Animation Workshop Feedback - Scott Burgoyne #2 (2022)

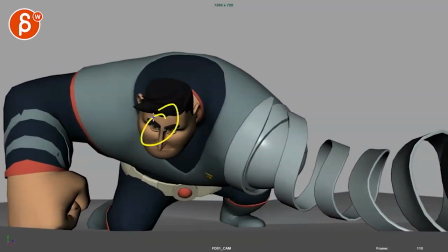474s
I think he's looking over and does his thing and then this goes back not that you have to do super on the nose acting
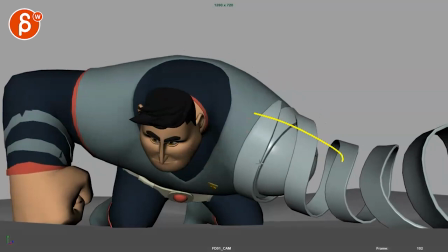483s
where he does all this and then he looks at his arm and then it comes back
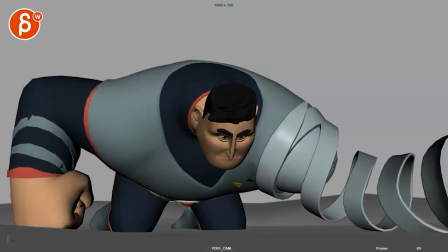488s
at the same time there's also something to be said about guiding the audience so when he does
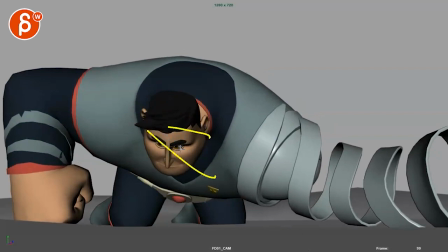493s
maybe he has something like this for the adjustments but then he rotates over and he looks over guiding the audience of okay why is he looking at his arm and then you could have the coils
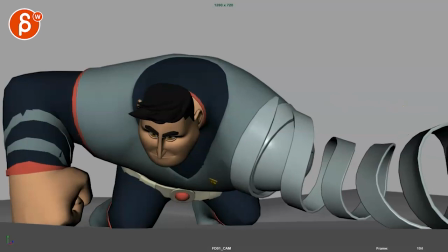502s
move first because imagine that hand is coming back and we don't know for how long but it would start having an effect here and
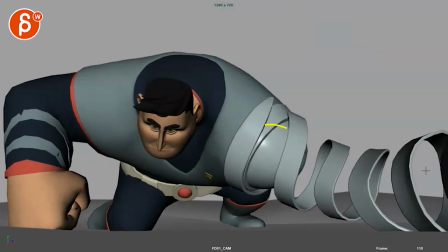511s
then you know it kind of looks at that arm and what's going on then you start seeing a bit more vibration more and more and we realize oh then
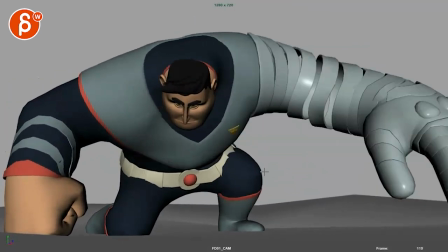519s
then it comes back and i think if it comes back like this again i would have some
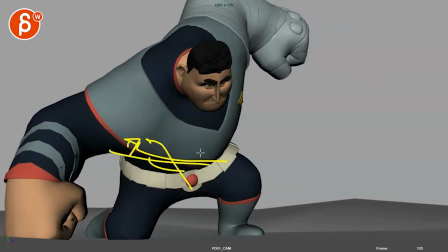524s
translate left and him back and screen left but
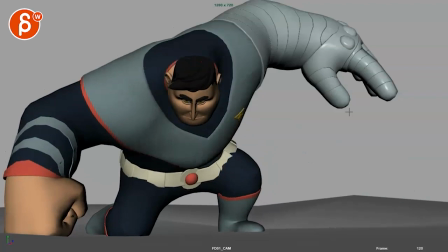529s
maybe a bit more rotation over definitely strong but it feels like it comes back and it locks and that's it i think you can exaggerate that make
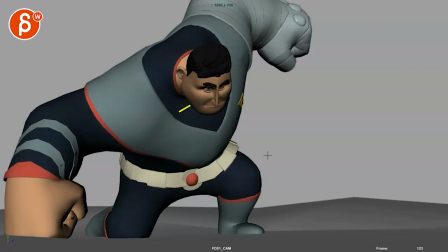537s
it just a bit of a broader moment and why not you could lead that into
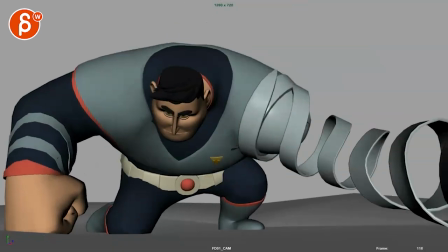543s
that last pose basically you're doing and this translates
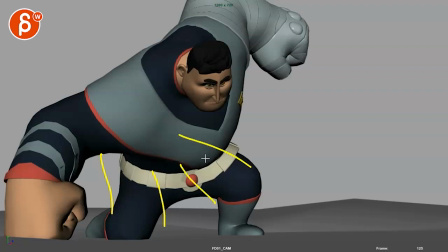548s
him over right so he's slightly not off balance but he's clearly moving over he's over there but then he holds holds holds and then when he comes back down
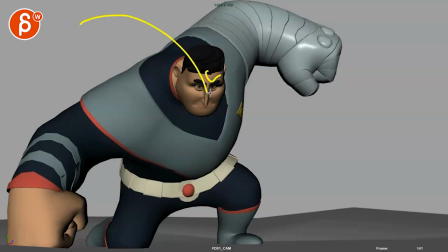558s
into this like that down movement is then that last pose change maybe even with this arm in the air like i said so it's not just this
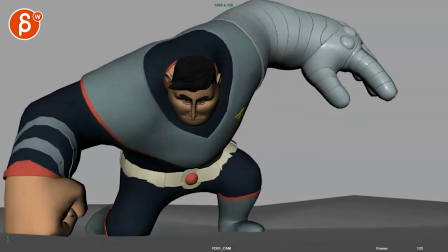567s
and then head and body change but it's imagine he leans back
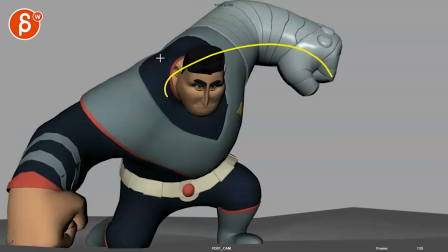572s
and then and then comes back down into this slightly different pose for that last
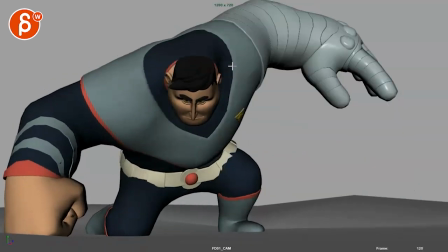577s
beat. I hope that makes sense, right? So this comes back, moves him over, transits him over.
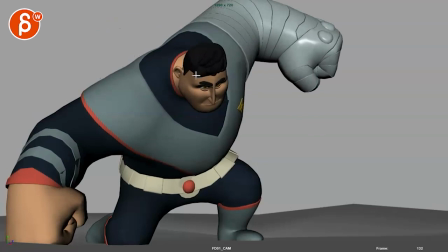583s
He's going back, hold, hold, hold. Then when he settles back down into a balanced pose, that's his last new pose that is slightly different from this. Okay? Hope that makes sense. As always, email me and let me know. We can chat about all of that. All right, thanks. All right, there's an email. You can sign up. You can start whenever you want. You can submit whenever you want. You get 16 submissions. Either way, a like and subscribe would be awesome. Alright, thank you.